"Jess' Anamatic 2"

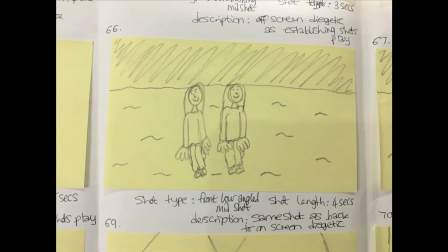However, the camera then cuts from the slightly faster paced shots into slower paced shots of
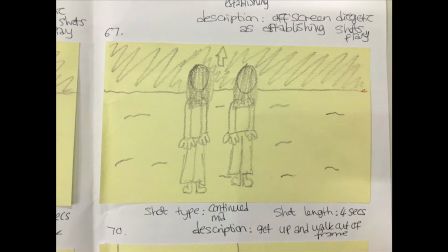the two girls spending time together talking and having deep conversations when they're sitting down on the beach.
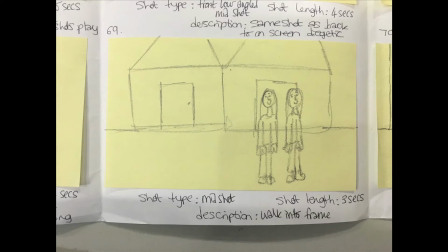Therefore, this creates variation from the quick, fast paced, happy, joyful scenes that were previously shown.
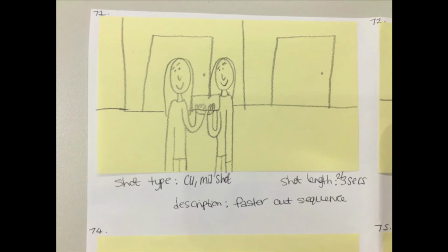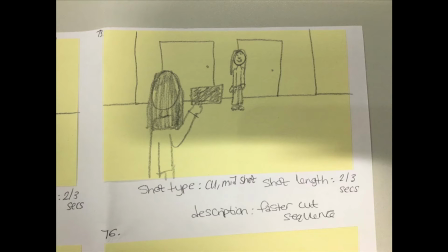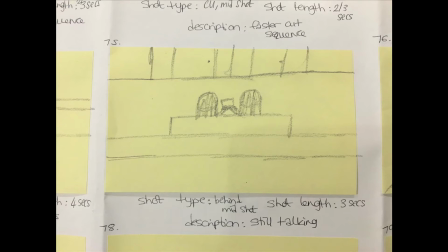These slower paced shots will have variations of shot types however the main one that we want to emphasize is the close-ups of Amy's
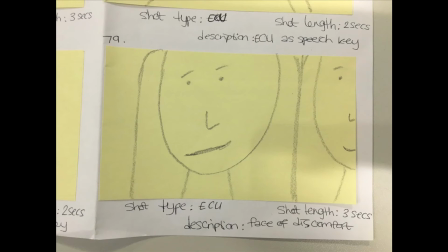face when after taking the selfies Amy soon realizes something isn't right and the audience become aware of this.
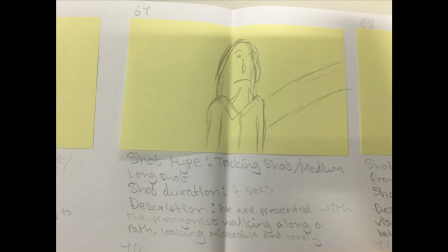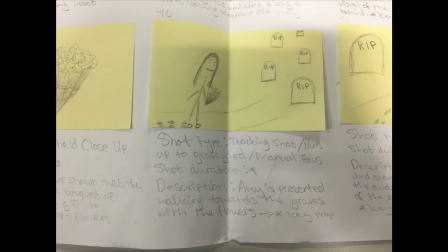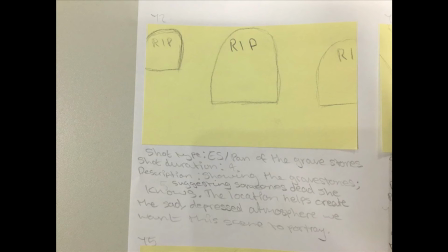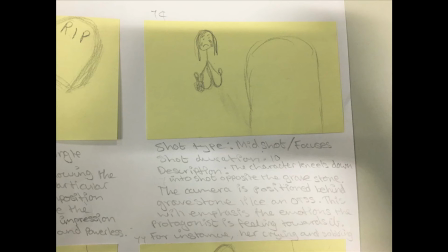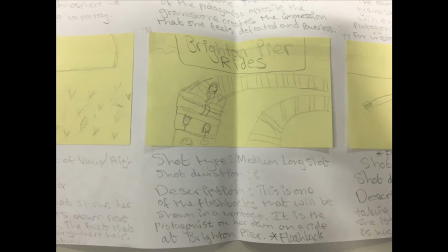There's then a flashback sequence of various shots that have been previously shown in the short film however this time there will only be one character in the shots and not the other.
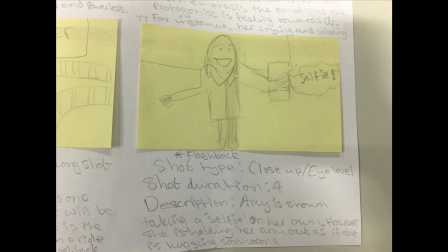Therefore this makes it clearer to the audience what the narrative is and how
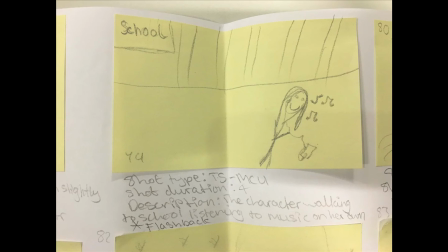we're trying to convey the fact that her sister has not actually been there the whole time.
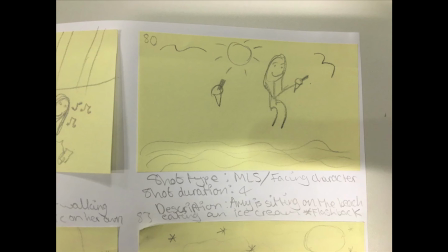Our aim is to have this flashback sequence as a shocking effect onto our audience.
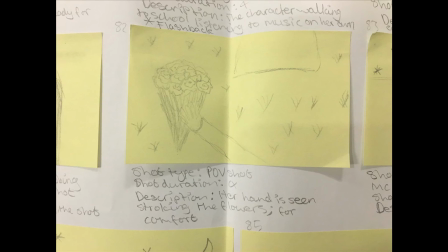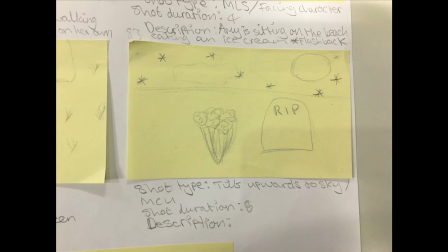And the last shot we will use in the short film will be a slow tilt from the ground in the graveyard up to
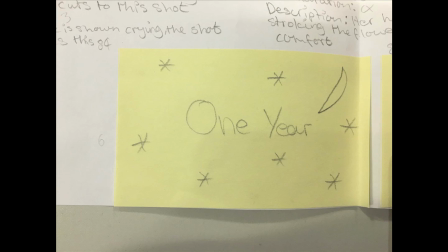the dark starry sky which will then create a good transition into the title for the short film one year.
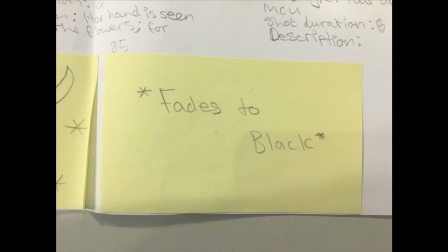We believe that showing the stars in the sky will emphasise the fact that her sister is no longer with her and she is up in heaven.